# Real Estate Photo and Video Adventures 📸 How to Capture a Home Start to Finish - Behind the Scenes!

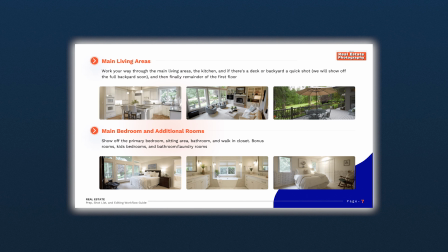8:14 Then I go through the living room, and then I'll go through the kitchen, the dining room,
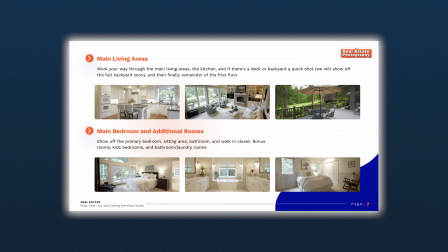8:19 then I do the main bedroom, the main bathroom, the main closet, and then I do the secondary bedrooms,
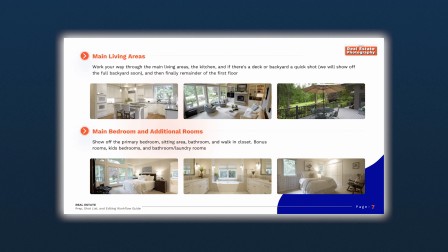8:25 the offices, finally the extra bathrooms and any bonus rooms that goes along with that.
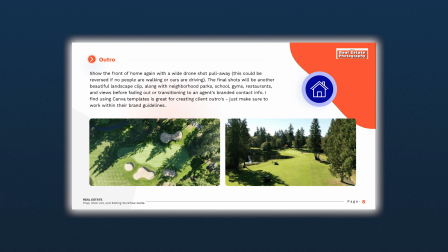8:30 From there, I'll jump outside, I'll get an extra shot with the door open, and then to help like kind of,
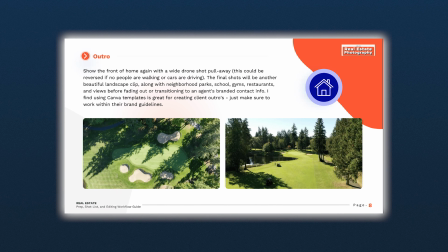8:36 from the exterior to the interior, capture the front of the house, the back of the house, the side yards if necessary. It's a really simple little formula, but it has been proven to be really, really effective and is a great way to go about shooting it. So if you guys have any questions or, want to learn more about it, I've got a PDF download below in the description. Check that out. It's free. Grab it, take a look at it. It should help you guys all the way through. It's a complete workflow and breakdown and editing guide. So take a look at that. Hopefully it helps you. Now let's get to shooting.
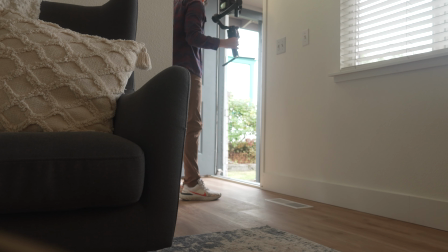Okay, so because the entryway to this home is pretty small, what I'm gonna do is step way back and get a little bit of the couches and things in that nature in it. So that way it kind of like feels a little bit bigger rather than super cramped.
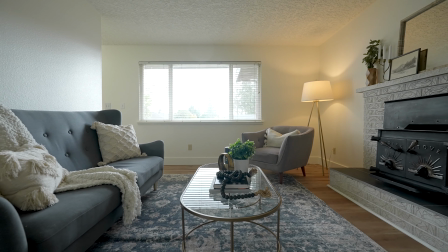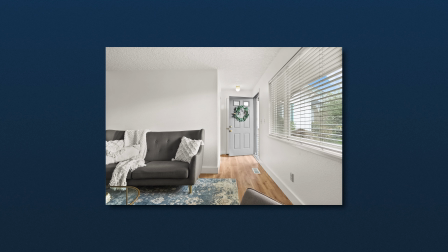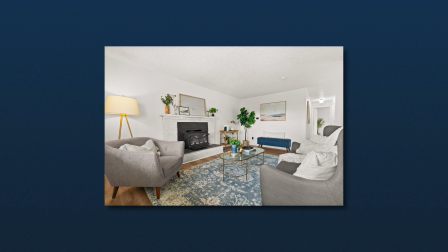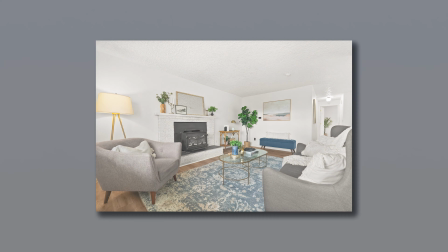9:40 So So when I'm shooting my video, I'm really aiming to get clips that are about 3 to 5 seconds long. I feel like that's enough time to really grab a nice chunk of it in the middle. You can add a little speed ramp to it. You can cut off a little bit of shake in the beginning and end, and it ends up being the perfect length.
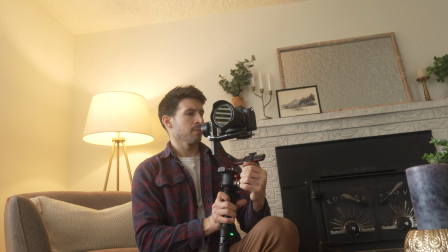10:00 You'll also notice that as I'm shooting and kind of pushing in and pulling back for the video, I'm not doing it with just my arms, but rather it's a whole body movement. This is an effort to like really smooth it out, because if you're moving with your arms, it could be a little bit more wiggly, versus if you're moving with your whole body, your hips and your legs, it's gonna be a lot smoother. Another tip is that as I'm going through, I'm really making sure that my verticals are correct. And what does that mean? It means that all the walls are very straight up and down.
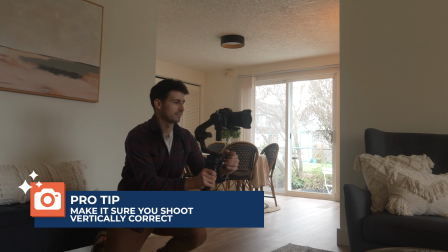10:27 My camera isn't high up pointed down, it's not down low pointed up, because that can like really change the angle of your verticals. Make sure your verticals are perfectly straight, and it gives it that real estate look very quickly and easily.
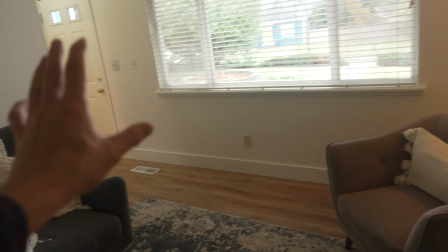10:38 A simple tip that will go a long ways. Okay, so we've gone through, we got the door open shot, we got shot from here, here, here, and here.
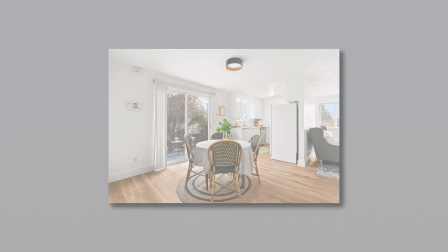10:47 So the living room is all finished up. The next thing to do is go into the dining room, then we'll go kitchen, of course hide the bag,
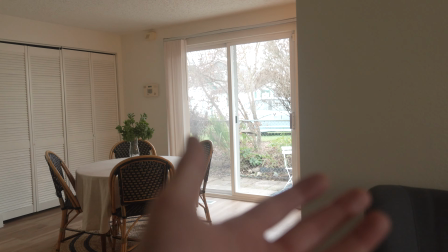10:53 and then we'll go back this way and get the bedrooms. One cool effect I like to use when doing video is using foreground to add a little bit extra depth.
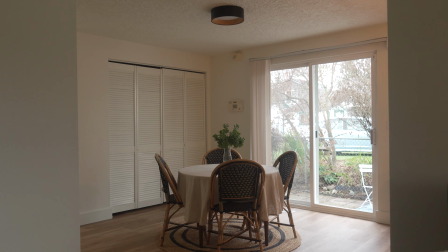11:00 So if I'm right here, you get a little bit of this and a little bit of that wall, and as you push in, it almost like reveals and opens up to the dining room. So as I'm going through every room, I'm kind of thinking like, I want to have about 3 to 4, maybe 5 shots per area of the home, just to have enough that the agent will say he fully, totally covered it, and that way I can give them approximately 40 to 50 photos total.
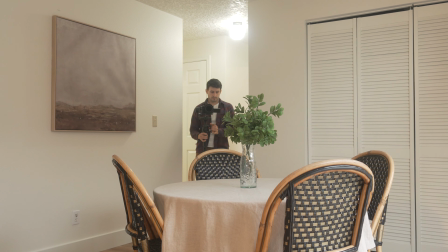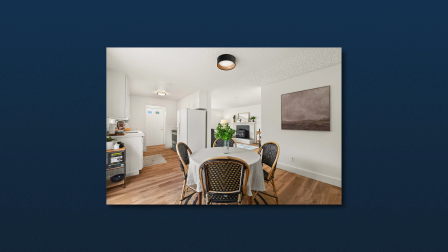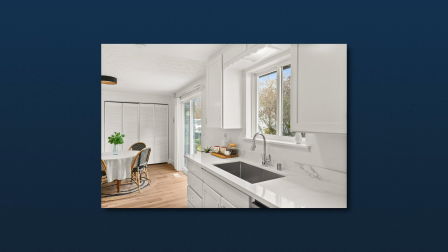Okay guys, now for the reason that I brought the light wand, the RGB light stick. It's because the light in here is not working currently.
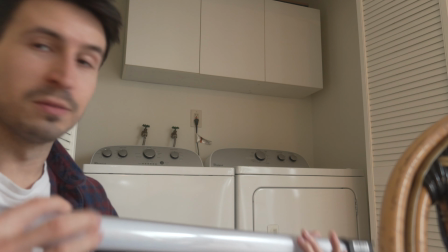11:49 Without the light wand, it's a little bit dark in there. But what I'm gonna try and do is match the color tone of the natural ambient.
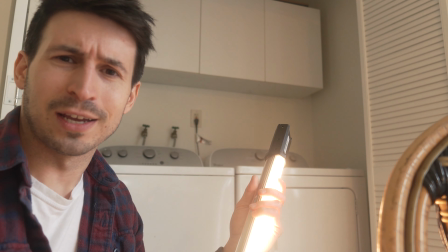11:56 Stick this maybe around the corner in there and see if I can get it to somewhat look natural and nice.
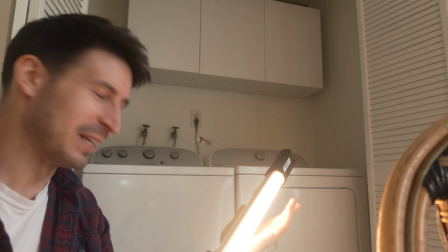12:02 We'll see. Not a big deal if it doesn't. I can always lighten it up in Photoshop, but we'll see what we can do. Okay, so I placed the light wand up here.
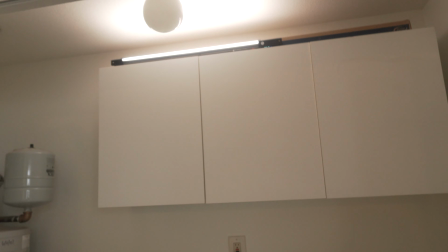12:09 It's at 4600 Kelvin. It's kind of dim, but not too bright, but it should be enough to almost simulate as if the bulb was there.
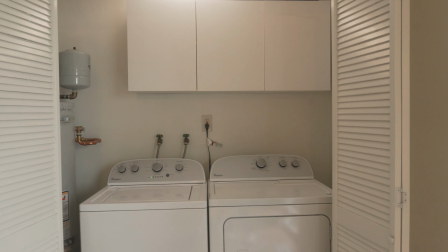12:15 Because if I frame it up kind of like this, or maybe like this to get rid of the water heater, it should be perfectly fine and look totally normal.